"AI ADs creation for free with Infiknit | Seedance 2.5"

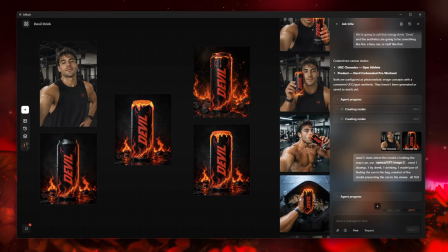1s
Gonna quickly take you through how I made this UGC ad video.
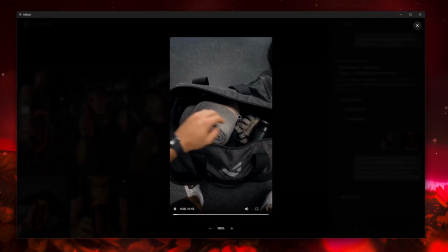7s
I'm just gonna show that video to you.
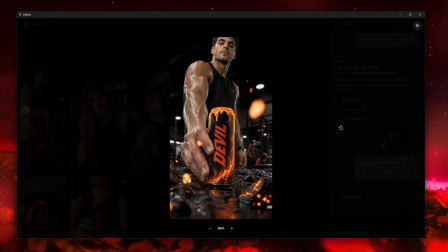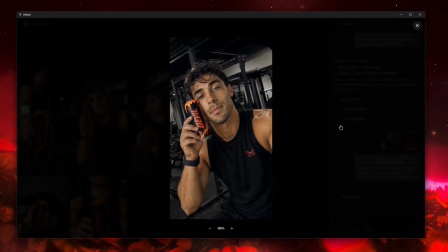14s Devil's got 200 milligrams of caffeine, L-serine, beta-alanine, basically everything your pre-workout wishes it was.
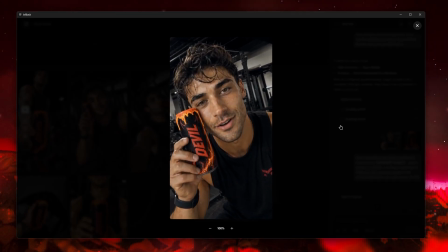20s This thing hits different. Want some?
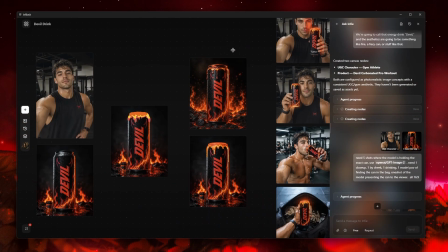24s
Making this UGC video just took me around like 10 minutes.
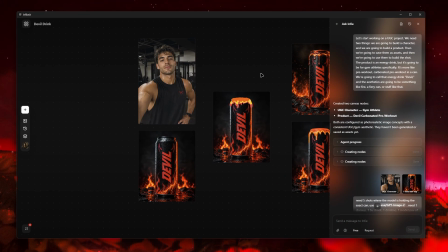30s
Let me just take over on how I did it. So firstly, everything we're gonna start asking Infi.
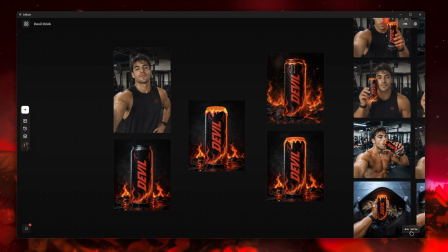37s
Infi is the agent as part of Infiknit that's available to you. So I just explained the sort of video that we are making.
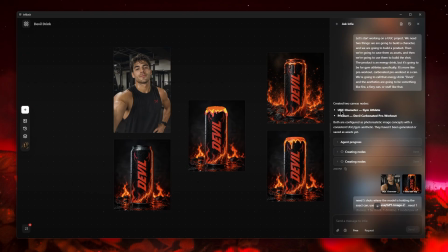45s
And so basically it just created two characters, like one character and the product for me.
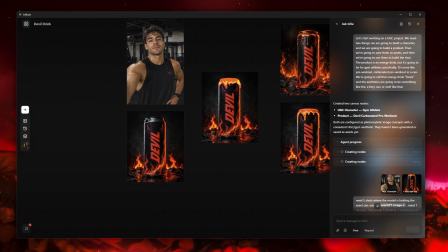50s
I was actually really impressed by the product, but I just wanted to add some magma here on the top.
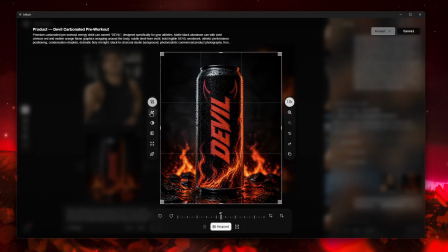55s
So first thing I did, I went in, started editing and adding few lines in designs here. I wanted like a really good magma design popping off here.
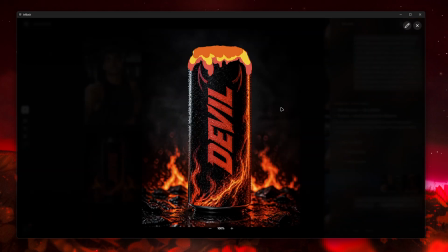68s
So spent some time, created it exactly how I wanted. So this was that magma that I was able to design all inside Infiknit.
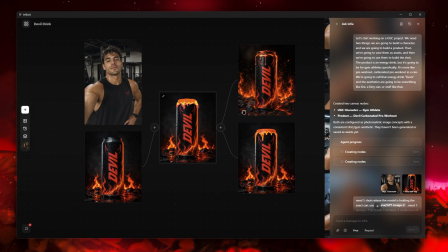77s
Now the next thing is I tried generating a couple of images with the magma.
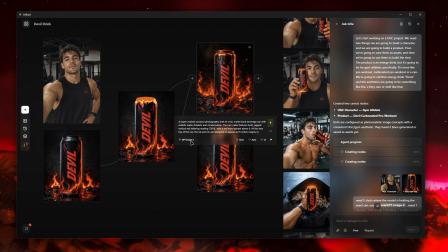82s
This one was done with the improvise on.
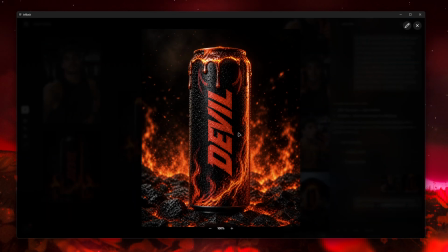86s
So honestly, this looks really cool, but I was going for more of a design on top of
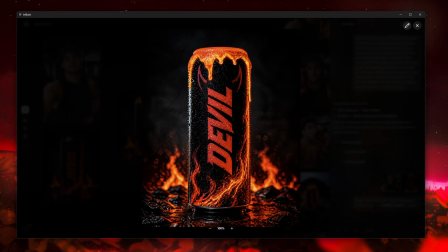93s
the can, which is like visible. So I felt this one was more legible, and this is what we went with.
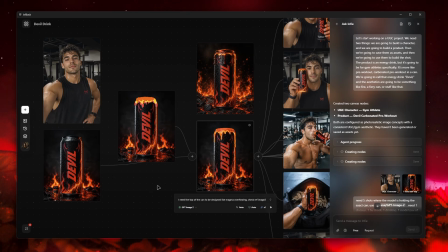101s
Now that I finalized the can design,
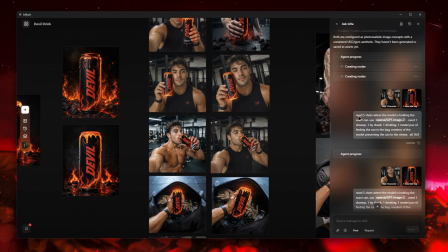106s
I asked for 5 shots where this model is like holding and posing with the devil can that we've made.
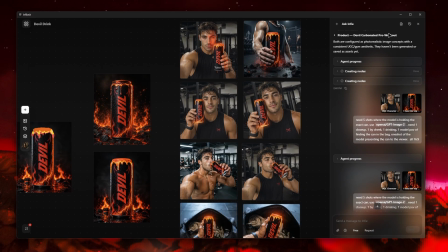116s
And the agent delivered 5 shots to me. So let me just zoom out a little bit, probably 50.
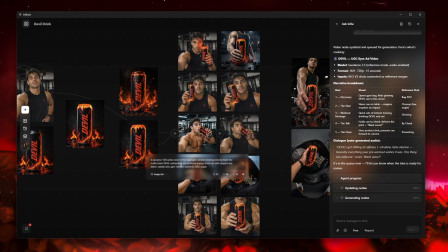124s
Cool. So these are the 5 shots that were delivered by the agent. So I just had qualms with like a couple of these shots. Let me just show you how.
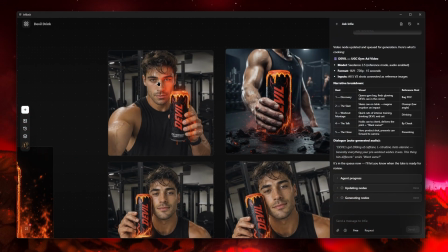134s
I'll take you through the process. So the first one, there's just too many shots with the can on his face, and the hands weren't that great. I wanted more of a cinematic, powerful one. So I thought that the person shouldn't be there. So I just disconnected.
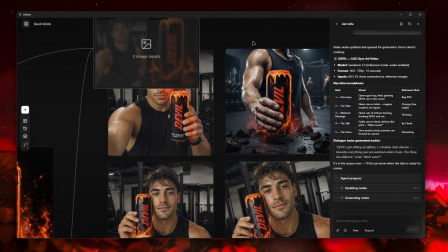150s
So this is the another node, which I just duplicated, Control D. And then I was able to disconnect the human from the image.
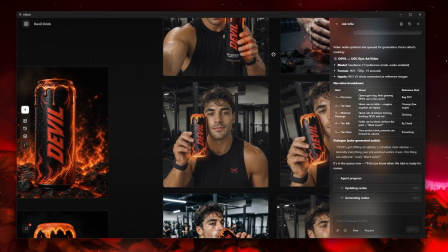159s
And this is what I ended up with. Next was this image.
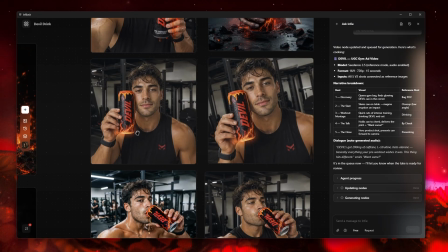165s
It was pretty good, but then it felt very bland if it was just straight. I wanted some sort of a curvature or like a different angle.
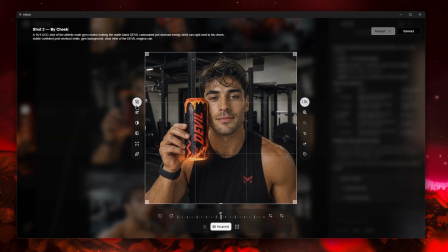173s
So jump in, edit mode, crop window has the straight in tools.
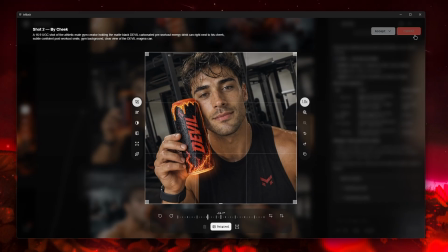179s
So I set it up with a 13-degree angle. And that was good enough because I was not going to use this image.
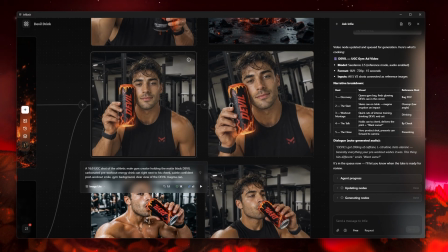185s
I was going to work with this image as a reference. So that was great.
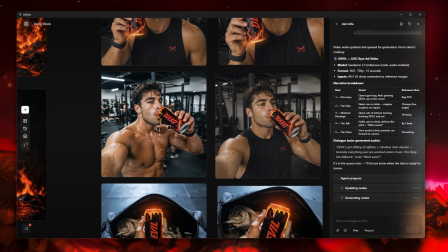188s
The next one, this was a little bit complicated because I felt that whatever I was doing with the devil can wasn't good.
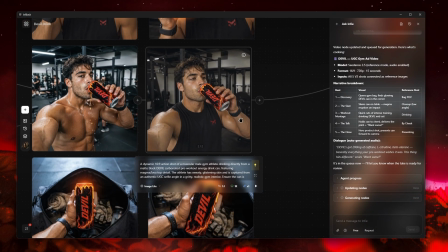195s
So I quickly asked the agent to improve the prompt where the devil can is like now fitted seamlessly. And first it gave me this one. I wasn't happy with the result, reran it.
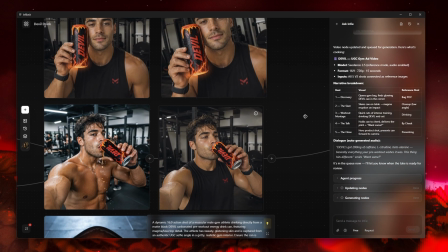208s
And this time it was more perfect, and it kind of put the shirt on. I didn't want the shirt off.
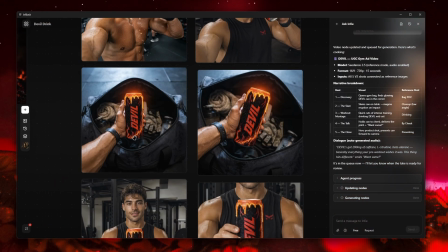214s
So that's great. Next was this gym bag shot. Shot was pretty good, but I just wanted a different angle. So cropped in, straightened, like added an angle of like 13 degrees, but this time clockwise.
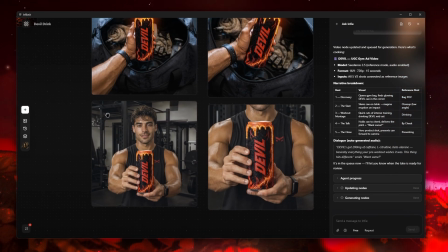227s
I think that's pretty good. And then for this shot, I didn't want the model to like be shown in the frame.
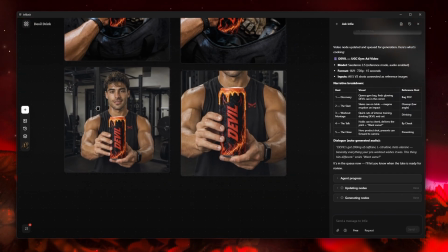234s
Just the zoomed up shot was good. So punched in with the prop, and I was able to get this results.
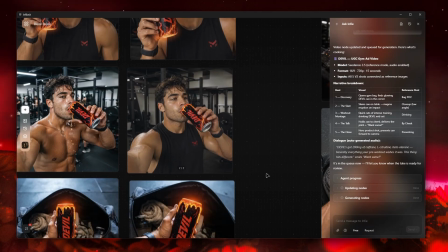241s
So these are not the final shots, but then these are the artistic touch that I want to give to my ads, right?